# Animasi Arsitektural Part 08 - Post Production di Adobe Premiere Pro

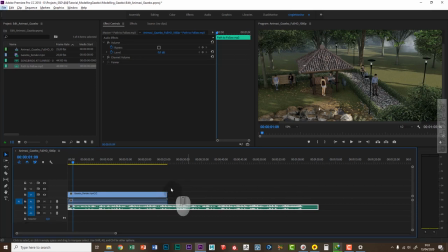Oh ya, zoom in dan zoom out juga bisa teman-teman lakukan dengan cara menahan Alt pada keyboard. Kemudian scrollnya digeser-geser ke atas ke bawah. Itu sama aja.
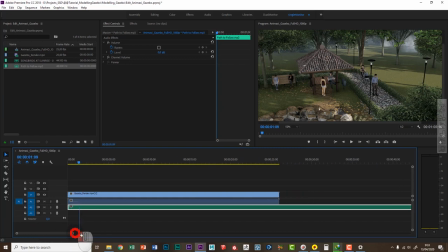Oke. Nah, seperti yang teman-teman lihat di sini, durasi video dengan audionya nggak sama. Jadi audionya lebih panjang. Nah, bagaimana caranya untuk menyamakan?
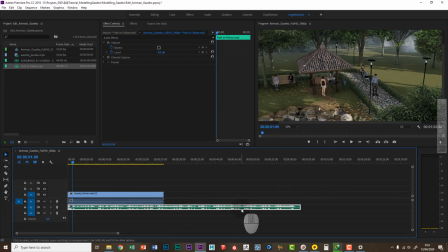Ini tinggal kita potong. Cuman, jangan pernah memotong audio itu dari belakang seperti ini. Nah, itu akan membuat dia bagian belakangnya ini jadi aneh. Jadi,
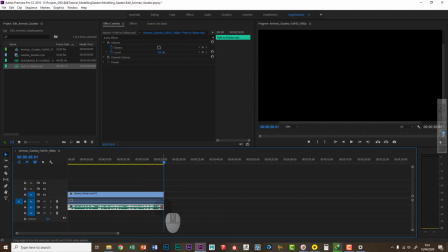nah, jadi kepotong gitu tiba-tiba plak gitu, nggak enak ngeliatnya. Nah, jadi agar out-nya itu enak didengar dan dilihat, kita potongnya di tengah. Jadi biasanya di terakhir ini.
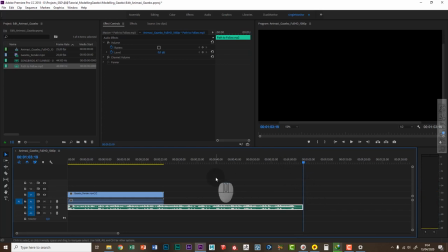Jadi biasanya kalau file musik instrumen seperti ini terakhirnya pasti ada klimaksnya, teng teng teng tes, nah, seperti itu. Jadi kita mau outnya di situ.
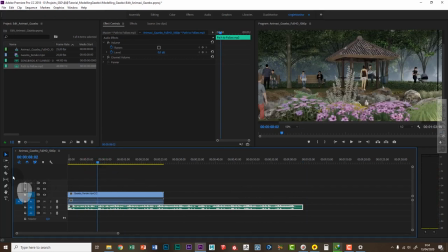Jadi ini kita akan cut, nah, menggunakan ini gambar silet ini razor tool.
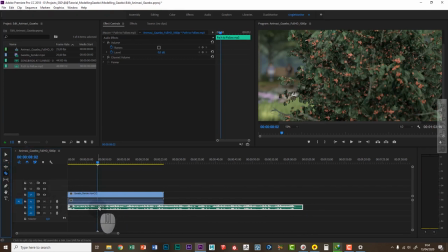Ya, kita klik gambar silet itu, kemudian kita akan cut di bagian yang biasanya saya pilih bagian yang turun seperti ini. Nah itu jadi ya
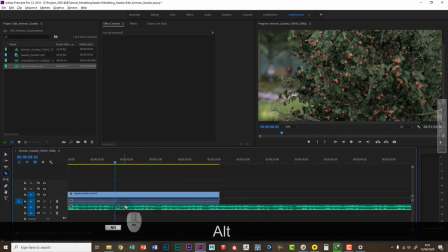Bukan situ biasanya dia agak silence gitu. Jadi kalau kita sambungin itu lebih enak. Nah, ini kita akan aktifkan kembali selection tool dan kita geser.
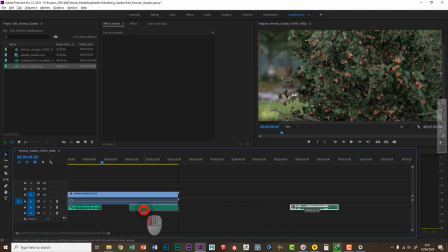Dan taruh di belakang. Pastikan juga dia outnya itu pas di situ. Nah, jadi di sini nanti kita akan kasih transisi.
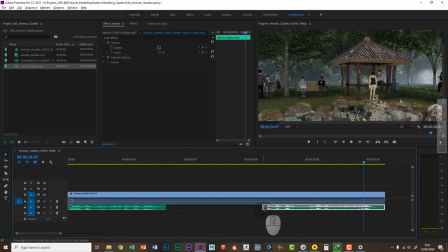Oke. Nah, di sini sambungannya kita cek.
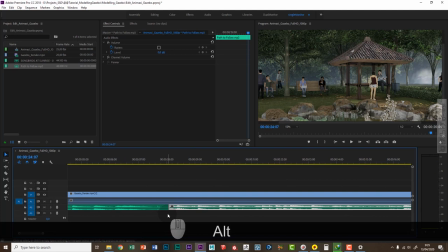Apakah enak didengar apa tidak?
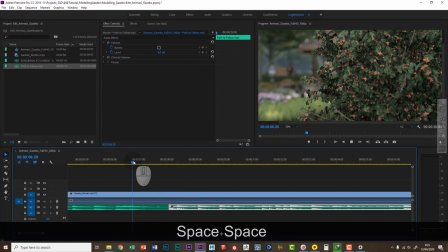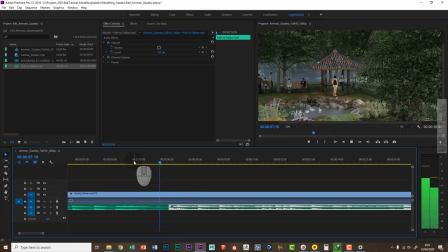Nah, itu jadi biasanya akan seperti itu. Nah, jarang jarang banget dapat pas di sana sambungannya.
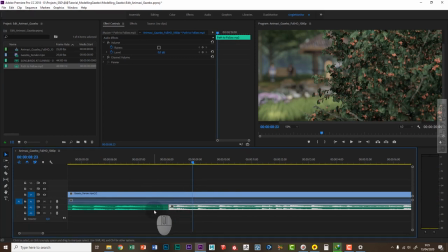Nah, untuk meminimalisir efek itu, efek kayak suara musik yang putus gitu, bisa teman-teman cari di efek di sini.
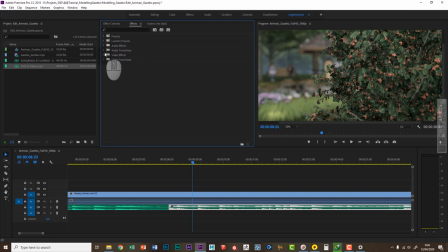Ya, kemudian di tab efek itu akan ada menu untuk audio transition. Nah, ini dibuka. Ya. Dan klik panahnya lagi. Di dalamnya audio transition ada crossfade.
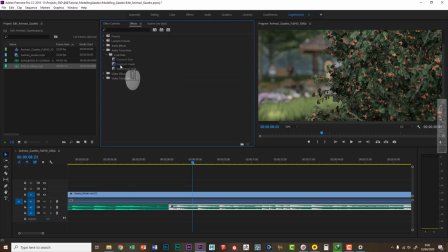Di dalam crossfade ada tiga pilihan. Jadi biasanya saya pakai yang di tengah ini, constant power. Ya. Ini tinggal diklik dan di drag dibawa ke sambungan audio itu.
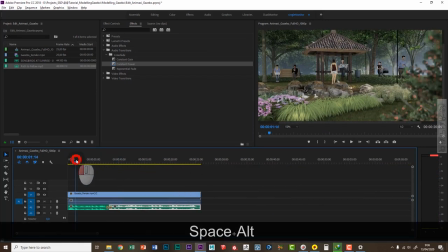Nah. Jadi teman-teman bisa lihat dan dengarkan.
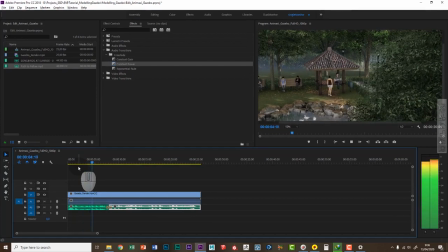Nah, cuman dia di sini kita bisa lihat perpindahan gambarnya tidak sesuai,
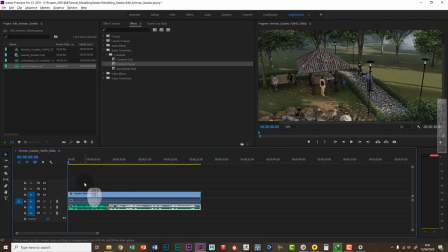agak sedikit miss ya. Jadi kita play lagi.
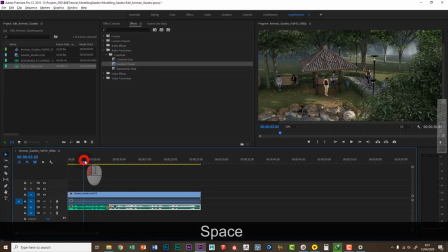Nah, enaknya kalau ting ting ting ting yes. Nah, di sini pindah gambar.
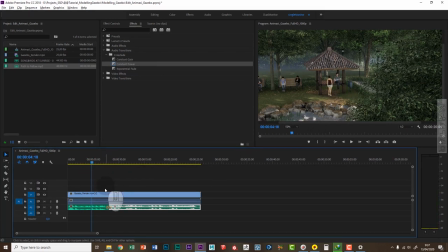Jadi dari klip satu ke klip duanya di situ.